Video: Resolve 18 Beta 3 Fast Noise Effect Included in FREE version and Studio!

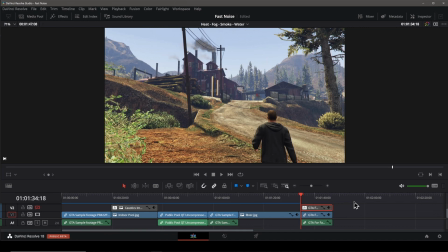[20:50]
But I wanted to show how you can use the free fast noise effect with the new depth map tool to achieve these kinds of effects. I've duplicated the video to the upper track here, and that track is currently disabled, so you can see the video on the lower portion of the video tracks.
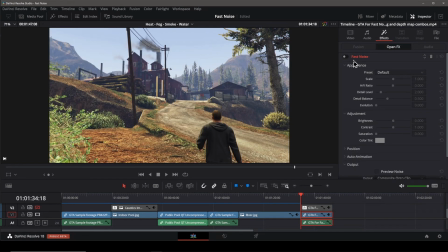[21:10]
On this lower clip, I've already added the fast noise effect and customized the smoke preset. I'll turn it on here so you can see it. For the upper clip, I've added the depth map already, so when I enable that track over the left of the timeline here,
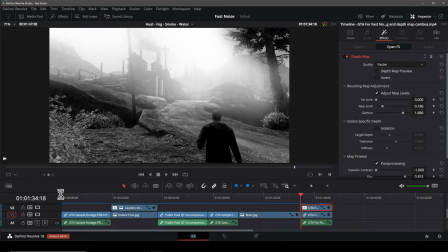[21:26]
it will give us an alpha channel to map that smoke into the back of the shot like this. I also set the clip to monochrome to add to the creepiness of it. I'll play the clip so you can now see the guy walks up into the smoke.
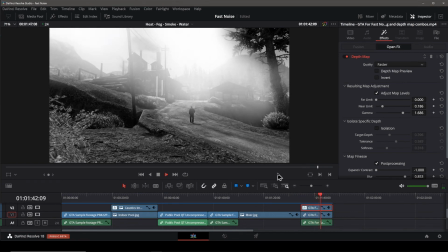[21:42]
The seethe setting really needs to be reduced here so the smoke is not shimmering so much. We'll tweak that in a moment. Here's what the depth map looks like in case you were curious.
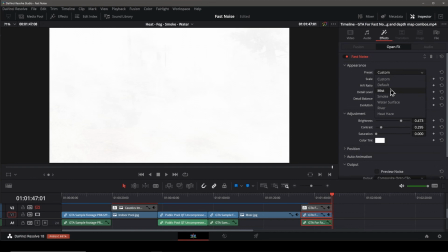[21:54]
Okay, I'll reset the smoke effect by setting its defaults again like this.
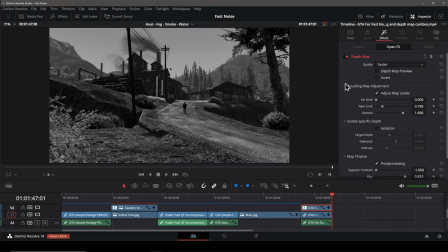[22:00]
Enabling the depth map, the smoke effect looks pretty sparse,
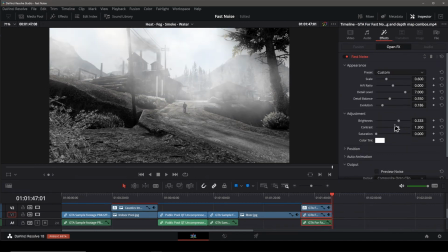[22:04]
so we'll adjust the brightness of it to make it more prominent and adjust the scale and detail settings slightly.
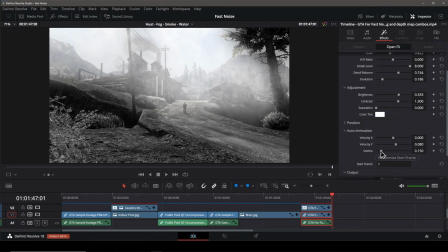[22:20]
Under animation, I want to turn down the seethe setting and also turn off the Y animation and change it to H so that it looks more like the wind is moving the smoke.
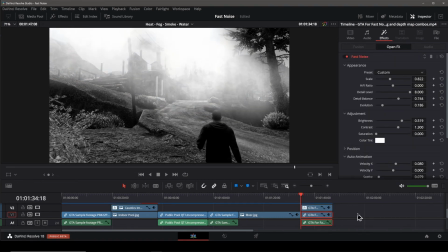[22:36]
Bringing up the brightness just a bit like so. Now when we play the clip, the effect looks much more convincing. You can see how the guy starts to get obscured by the smoke effect walking up into the unknown. Very cool. All done on the edit page as well. Okay, that's it for this tutorial.
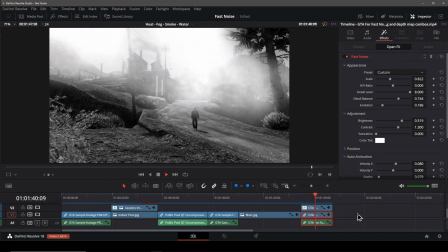[22:55]
If you liked the video, please hit like as that helps other folks find it. Thank you so much for stopping by and watching this, and until the next video, take care.